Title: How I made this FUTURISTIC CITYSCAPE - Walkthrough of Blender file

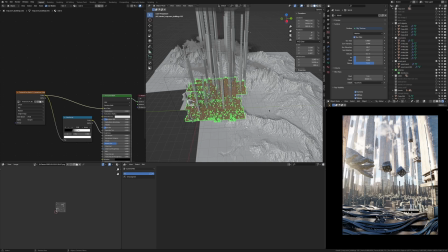What's up guys, today I'm going to do a really quick walkthrough of my most recent piece, Charts.
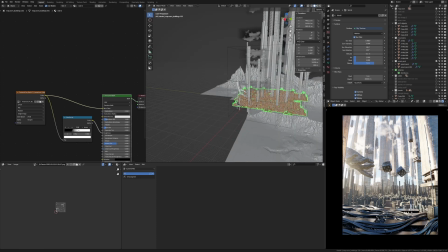You guys seem to like the last walkthrough so I thought I'd do another one. So first of all, let's start with the focus of this scene, the hand and the dice.
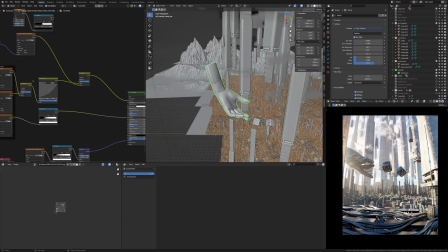The hand is a free asset from online. It had its own textures which are these image textures here and then I just mixed in my own JS placement map.
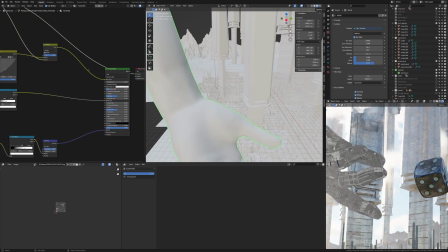I mixed that into the colour to make it darker and look sci-fi to blend in with the rest of the scene.
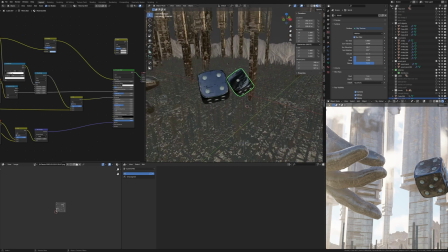So yeah, that's the hand and then we've also got these dice uh which is also the same thing just a model of like sketchfab or cg trader
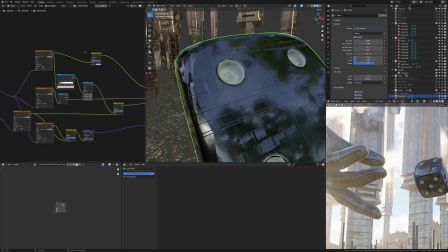one of those things and uh it's got its own material and then i've just mixed in my own js placement stuff um then we'll go and
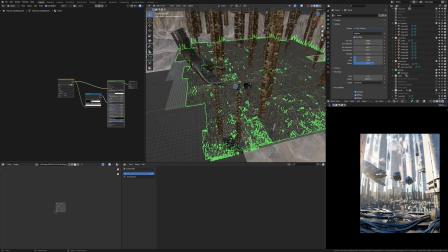look at have a look at the city so this big city here i just followed max hayes tutorial on creating cityscapes but it's just basically using this thing called osm which gets street data from google maps and then puts it in blender so you just do that and then i just put two
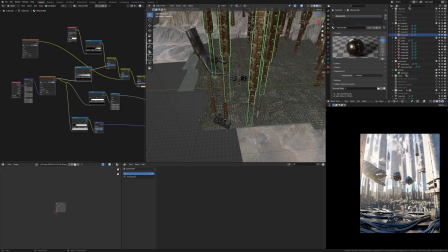image textures on it now let's do these sci-fi pillars so that these are things i modeled myself just going after a look i wanted to create you can actually download them on my gumroad page i have them as a free asset and then i just made one and then i just duplicated
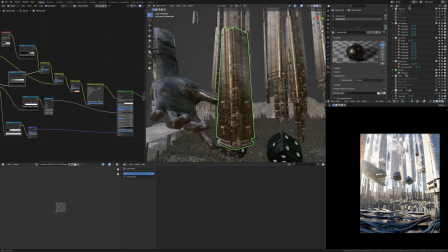around using that model i created here i made these things to add some more like medium-sized detail in the scene so i just grabbed the main chunk
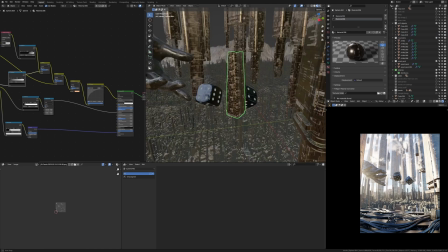of this sci-fi pillar thing duplicated it made its own object scaled it down and then just added these aerials which is just like a cylinder with some extrusions you know just adding small detail to the scene so yeah
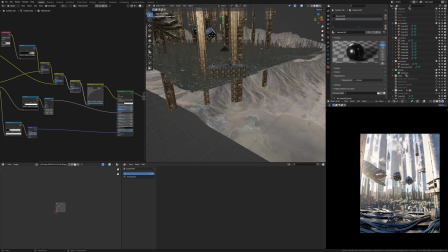that's what these are and then up close to the camera we have a
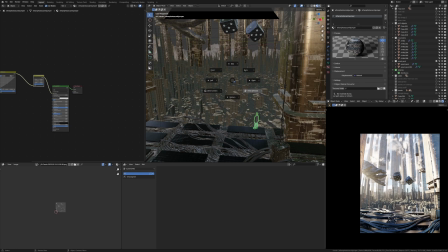photo scan of me from like 2020 so yeah that was a while ago and I just found that in my files and I thought it'd
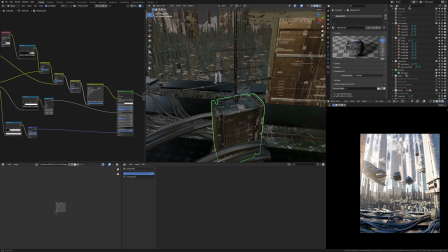be cool to put myself in one of my artworks then we have this thing which is another thing that I modeled and I just slapped the JS
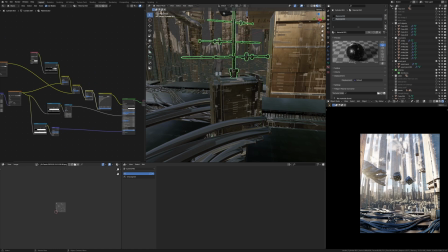placement with some roughness and color into it and the same aerial thing on top of it and then of course we have these cables and these cables are from an asset pack I bought from CGTrader for like eight bucks they're pretty good not all of them are extremely usable but
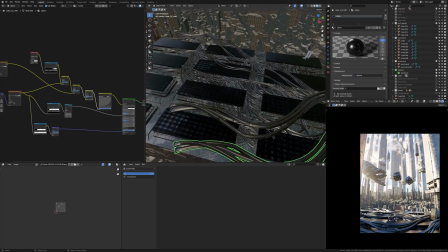I think this one worked really well in this scene and then I just duplicated these all around to create some more detail and then these things here I imagine
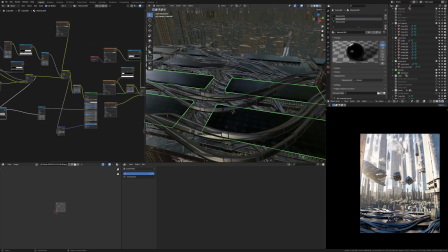they would be like solar panel looking electric thingies so just a box I modeled show you what the geometry looks like I kind of just inset the faces and then extruded them up and created a like a panel looking sci-fi thing you know then I made a panel at the top these
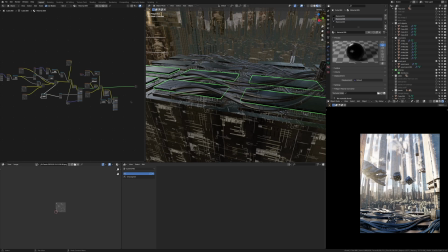sci-fi panels took a while to figure out what I wanted that actually use for its texturing like you see I went through a lot of iterations here, but I eventually ended up using this one, basically just multiplying in a bunch of colors in together. Have a textures.com picture of like a solar panel thing, look right here.
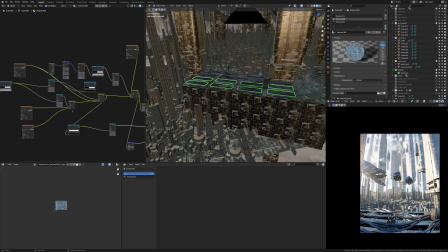So I'm multiplying that in with J's placement and concrete texture, and then I'm kind of just grabbing the roughness out of that.
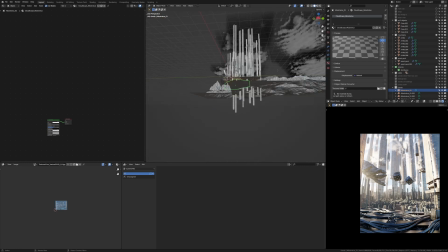Now let's look at the clouds. So these clouds are actually from a new Blender add-on called Cloudscapes on BlenderMarket, I'll link it down below.
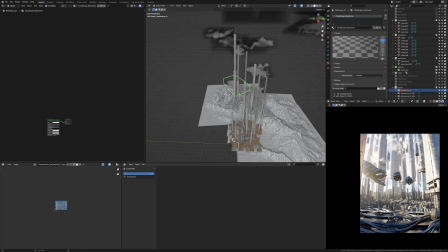It was like 35 bucks US. I think it's really worth it for what I'm doing at least.
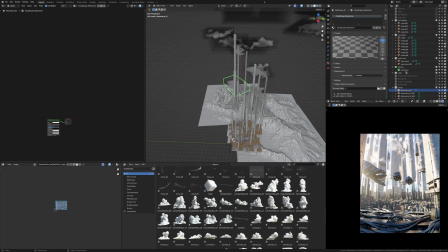They're very easy and there's so many like it's just drag and drop in and then you can just play with it and put it in the right position.
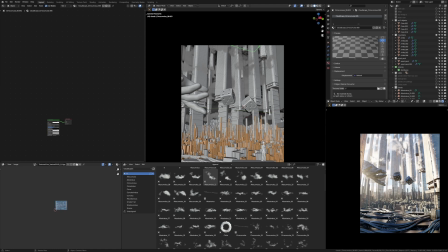Another thing I struggle with is making the city look like it went on for kilometers and kilometers before it eventually stopped.
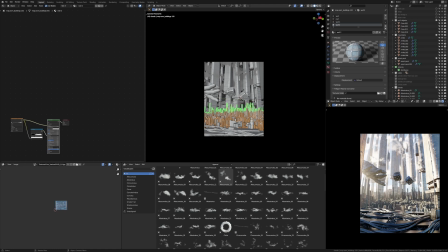I was like well I don't know what I'm going to do to make my city look like it's going on forever so I just decided to bring the camera down and make it look up.
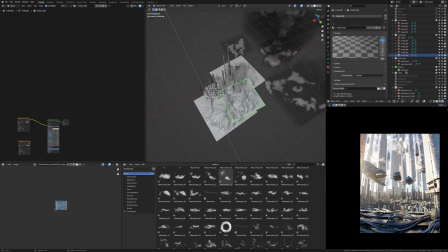One thing I did add is these mountains. So just in case someone was looking carefully and they went, there's nothing in the background.
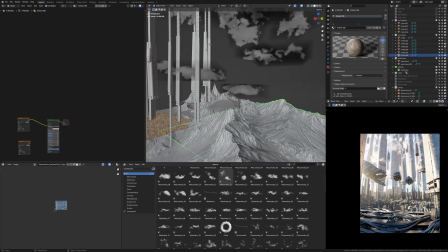I added these mountains. I just got for free from CGTrader. So yeah, that's basically the blender scene.
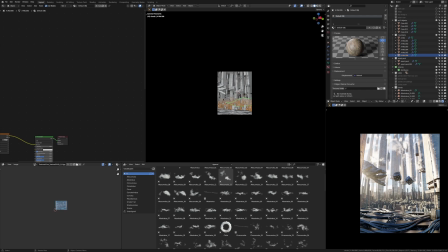It doesn't seem like much, but it did take me a while because I tried so many other different things.
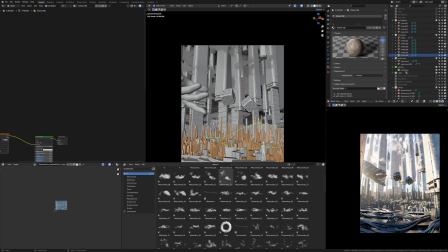Like I was trying aerials on top of the city buildings. I was trying aerials on these big pillars. Like I really wasn't sure where to add the detail.